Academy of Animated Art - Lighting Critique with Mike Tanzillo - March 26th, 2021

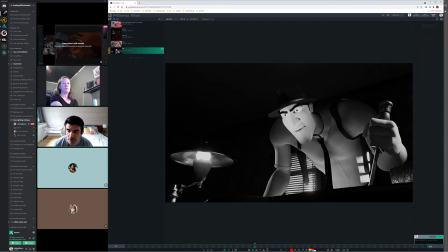so we can get away with that a little more so even if it's not in this location throw it like over here to create more more uh left to right shaping across his face so it's a little brighter on this side a little darker on this side but um that'll probably help the
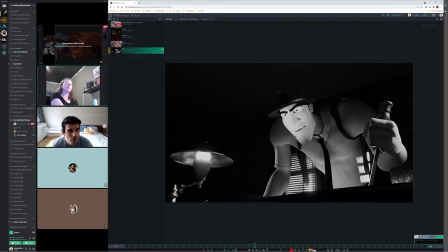really flat shadow too yeah that might that might cure that too when he's looking yeah the knife the knife knife looks really great let's see yeah like the fact the fact that we see that flash of it in the light before it slams down is really cool he
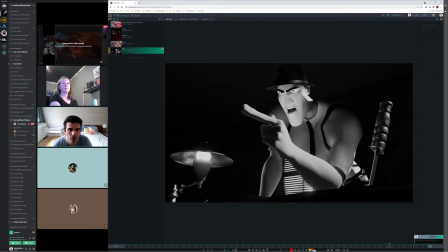steps up and then one one thing too about um just looking at this finger pose at the end so it feels like i
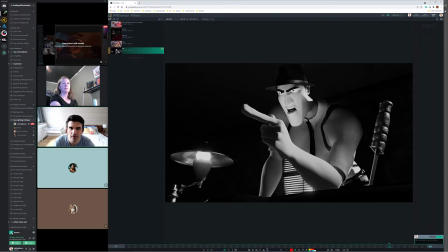don't want i don't want to see as much of the side light on the hand at this pose i want it to be like i want it to be like a really strong rim around although it's maybe maybe not i just want to yeah i think i think it's more about this being a rim light from this light than it is from the the main light coming in from the side because i really want to like keep keep all this out of that that realm
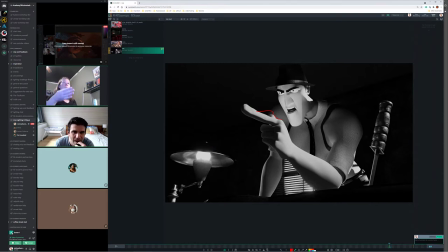yeah okay because the reason i had it like that because the light i was thinking because the light's coming in from the window i was thinking that it would hit his arm because i do want the i want you know to see the finger too yeah but do you want no light on the arm or just pop a little bit more red maybe because
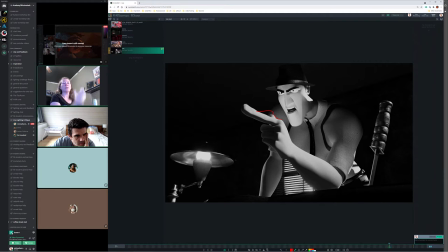i had the arm like less lit and it just looked weird because then you were focusing on the face and not him pointing so i didn't so so here's my thing with it like this because like no because the thing is
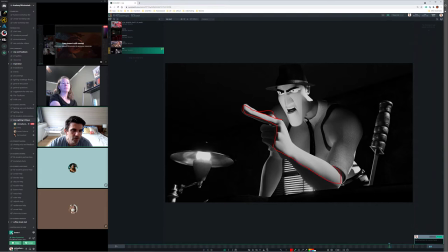like this geometry in here feels because of the the shape of it it like kind of flattens it out when it's hit from that one side okay could you maybe just test it i think i think the light yeah it would it would be a matter of
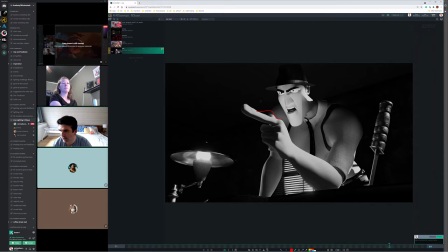of of just just trying this on your own and seeing if you like it maybe just for like one frame um put a gobo here or a light blocker or something there so that light doesn't hit that and then uh just put a
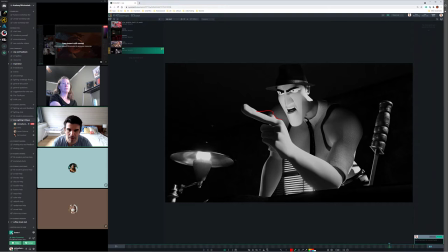separate uh spotlight like back here um and shine it just on his arm okay and just just to see if we get like just to see what it looks like okay just and then but the bigger but the bigger thing uh for the next iteration is um swinging swinging the light around on his
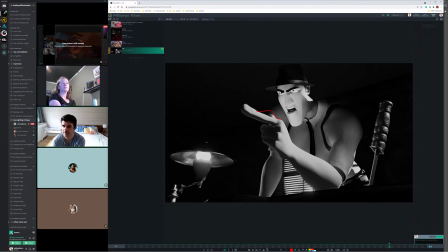face so it's it's more left to right shaping but this is this is yeah the animator should be happy this is this is moving along really well and i like i like the darkness one question and i think i'm sorry um i think it's before this shot like if you scroll back real slow his eyes go wonky
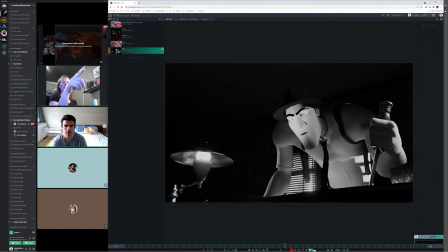like that there you go oh yeah and is it just because the way the light is hitting the his the geometry because it's a
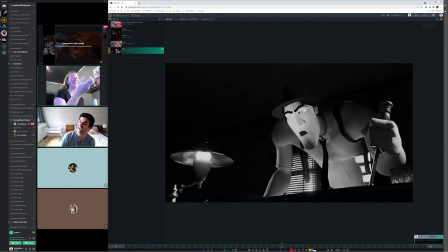murder it's like what you see at night from animal animals yeah yeah exactly like yes i was actually thinking there's there's there's a character in the men in black movie that like his uh his like pupils blink in itself or like they blink in a weird way and i was like yeah i
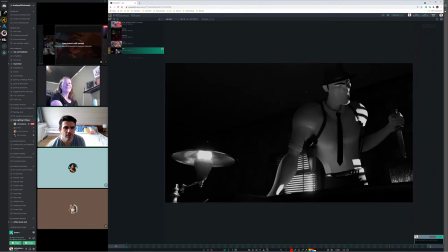didn't think of that um it's one of two things or one of a couple things i
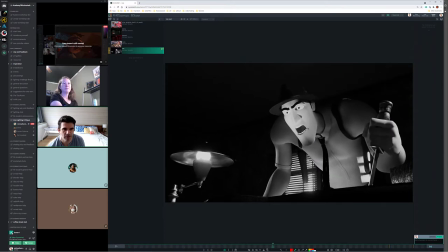think the most likely candidates are it's but like nothing really changes from here to here my guess is it might actually be geometry penetrating itself or like like somehow okay just check it i think i think
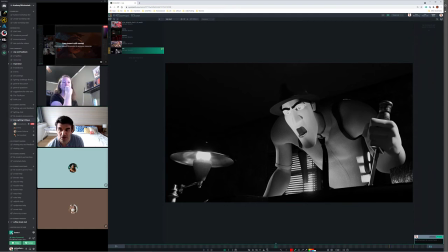probably the eye white might be penetrating the black pupil so you may want to okay i mean we can have the animator look at that uh yeah look at it on your end and see if that's if that's the sclera popping through the pupil um and yeah the animator might have to clean